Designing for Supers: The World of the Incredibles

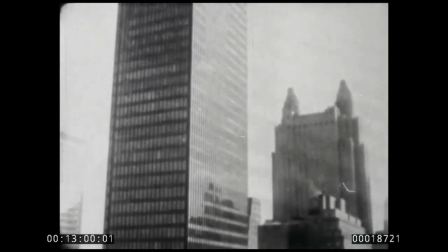506s
We used the term Miesian earlier. That refers to the very ordered but beautiful architecture of Ludwig Mies van der Rohe.
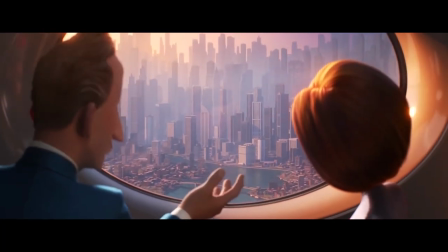513s
The Incredibles, too, has a setting that's evocative of 1960s New York City, which they call New Urban.
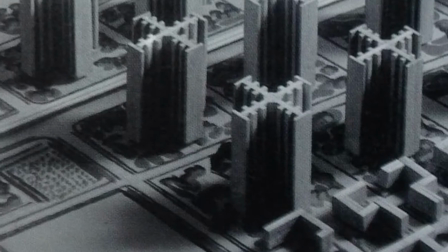520s
We mentioned the Radiant City.
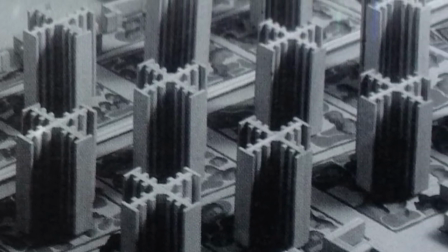521s
This was an unrealized project by famous architect Le Corbusier in 1930 that became the basis of much of the urban planning of the 1930s and 1940s.
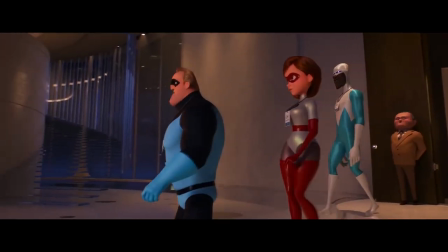530s
There's a very contemporary look to many of the locations in the second film, but it's constantly nodding back to the 1960s, and even before, to optimism and grandeur.
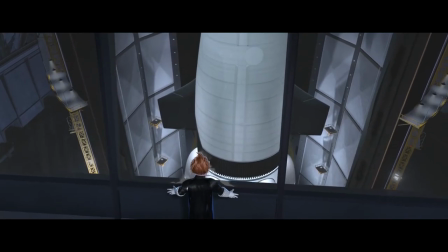542s
And then of course, there are the villains' lairs. Well, lair, since Evelyn Deaver doesn't seem to have a dedicated hideout.
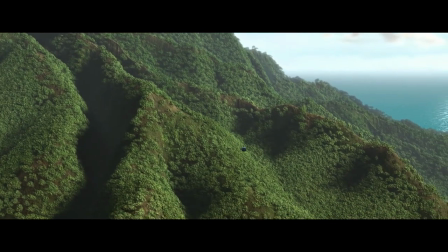549s
In the first movie, however, Syndrome has a whole island, cleverly called No Man Is An Island,
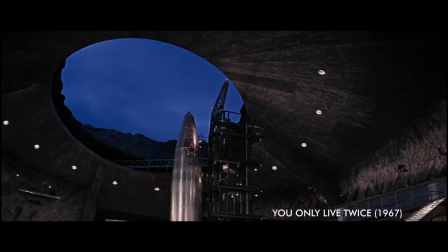554s
which definitely took an aesthetic nod from Neverland, as well as embracing James Bond, a real spy film influence.
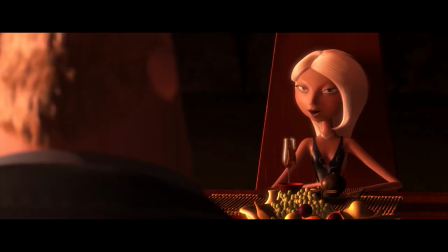561s
There's even a version of a Bond girl.
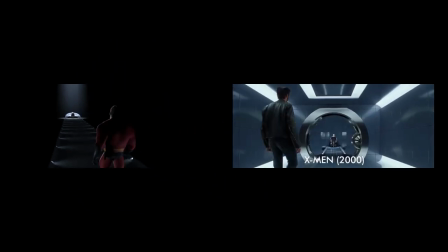564s
We also spied a little bit of a nod to one of our favorite superhero movies, the room where Bob is sifting through superhero files, reminds us a lot of Cerebro from X-Men.
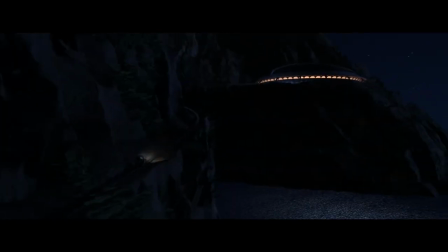573s
But while being very technologically advanced and forward-thinking, it also embraces the era. It was very clearly inspired by Charles Deaton's Sculptured House from 1963.
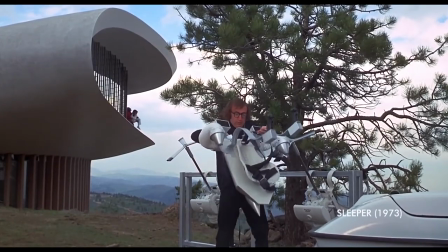582s
You might recognize it from the Woody Allen movie, Sleeper.
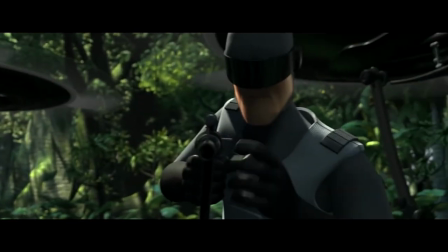586s
The design of Syndrome's hideout, vehicles, and even weapons have a more sleek futuristic look inspired by a lot of forms of other designs and films of that era,
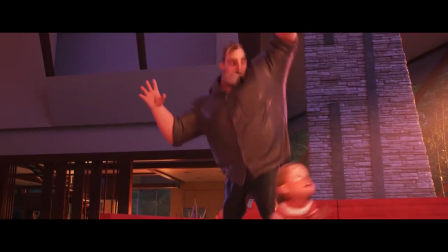594s
which contrasts a lot with a more angular aesthetic that tends to surround the part, further juxtaposing the notion of hero versus villain.
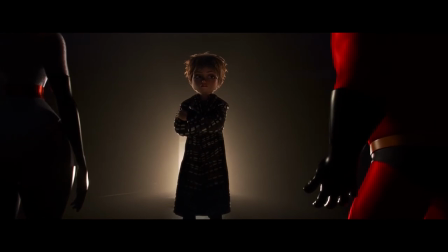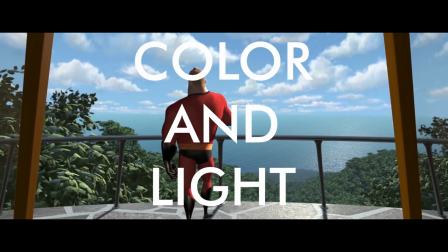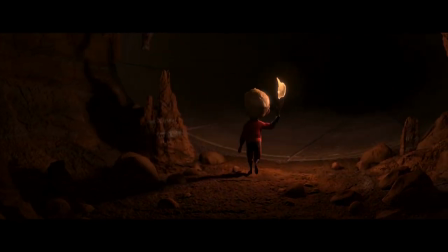612s
Another way this is done is through the use of color and light. But the colors used throughout the movie aren't just indicative of good versus evil.
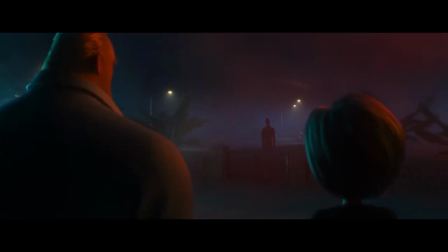619s
They help to create a visual language of mood.
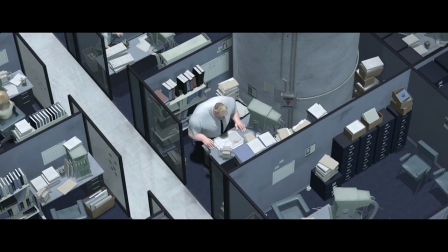622s
For example, you'll notice how drab and monochromatic the scenes in Bob's workplace is on, with its endless sea of inconspicuous cubicles.
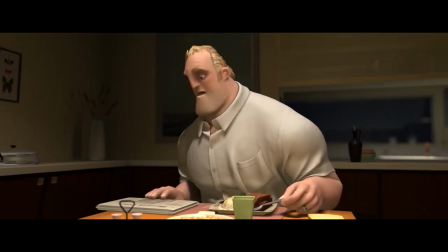630s
The light is very cold because it's not a healthy or happy environment. That changes to a little bit more color introduced when he arrives home and is surrounded by his family,
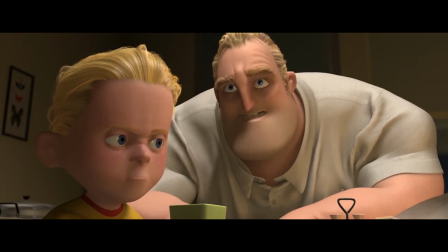639s
and the light becomes a little more warm and welcoming, marking comfort and safety.
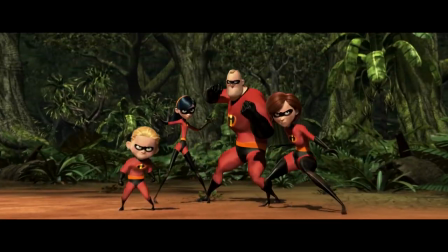644s
During sequences when Bob, or even the whole family, get to use and celebrate their amazing powers,
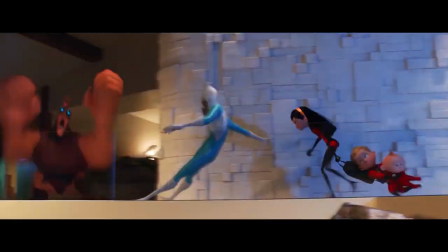650s
the colors are significantly changed to a very bright and bold palette, and the lighting even gets brighter.
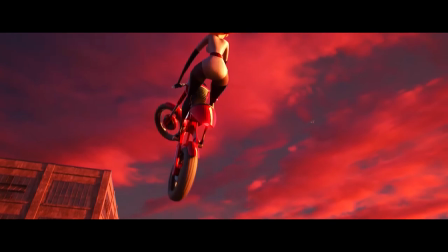655s
Shadows become more extreme.
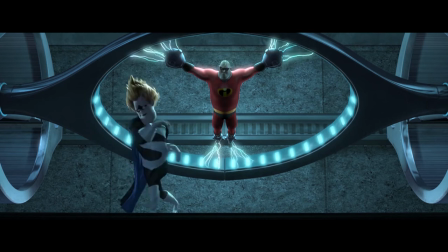658s
You'll notice this is taken down by a more blue tone whenever they find themselves in a situation of hopelessness, whether it's being captured by Syndrome or Evelyn.
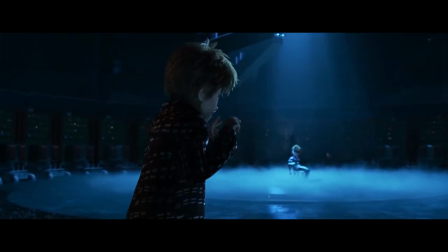666s
The light is a lot dimmer in these scenes, with more localized light sources, usually a byproduct of the technology that the villains are using.
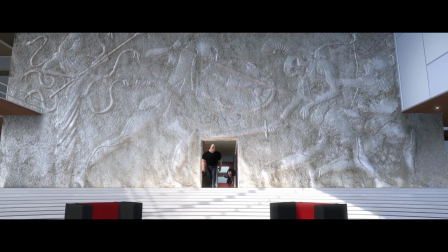674s
Between both films, there's a gap of 14 years.
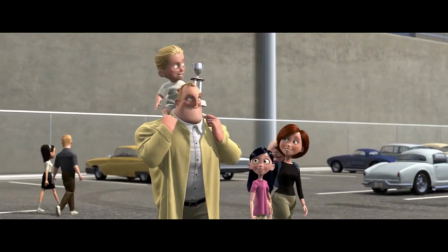677s
In the world of tech, particularly at the pace in which we're progressing, that's an ocean of technological innovation, and you can see it between the films.
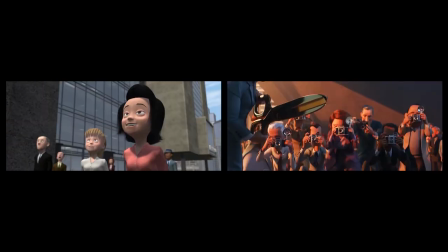685s
There's more detail in the backgrounds. There's more variation in crowd characters.
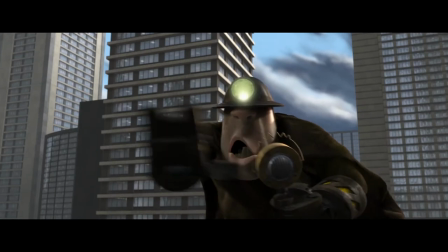690s
Where the first film used in Everyman and modified him for various characters, you'll see a lot more differentiation in the second one.
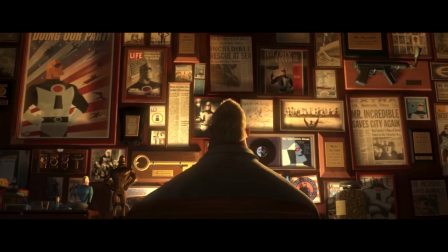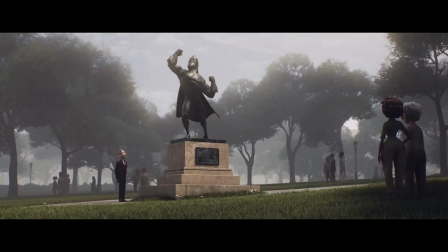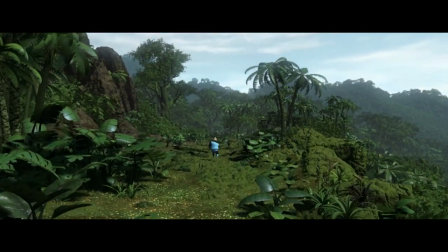716s
But besides these advances and the huge span of time between them, the films are seamless.
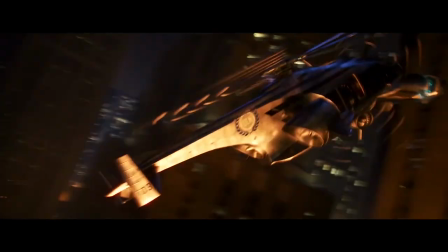722s
They don't feel different from one another at all.
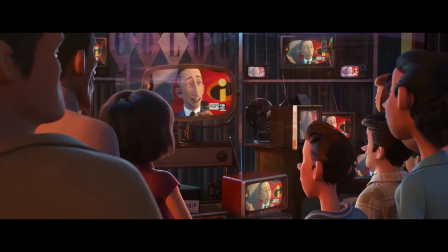725s
The Incredibles universe is a flawlessly immersive throwback that captivates and transports us to a time when we had nothing but the future ahead of us.
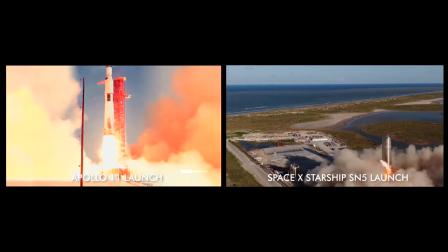732s
Something that we've not lost, but that gets buried and forgotten in our everyday lives.
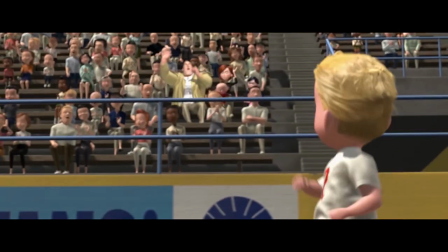738s
What we have to remember about ourselves is the same as the reason we adore these movies.
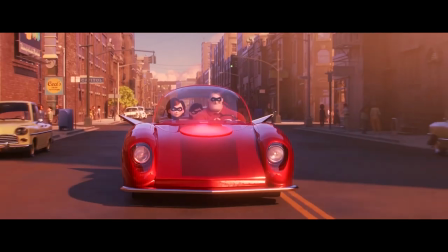742s
We're all special in our own unique ways, and thus, at the end of the day, we're all supers.
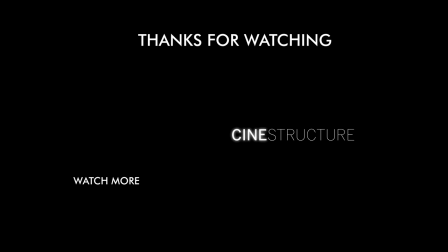751s
Thanks for watching. Is there anything you'd like to add? Any films you'd like for us to cover?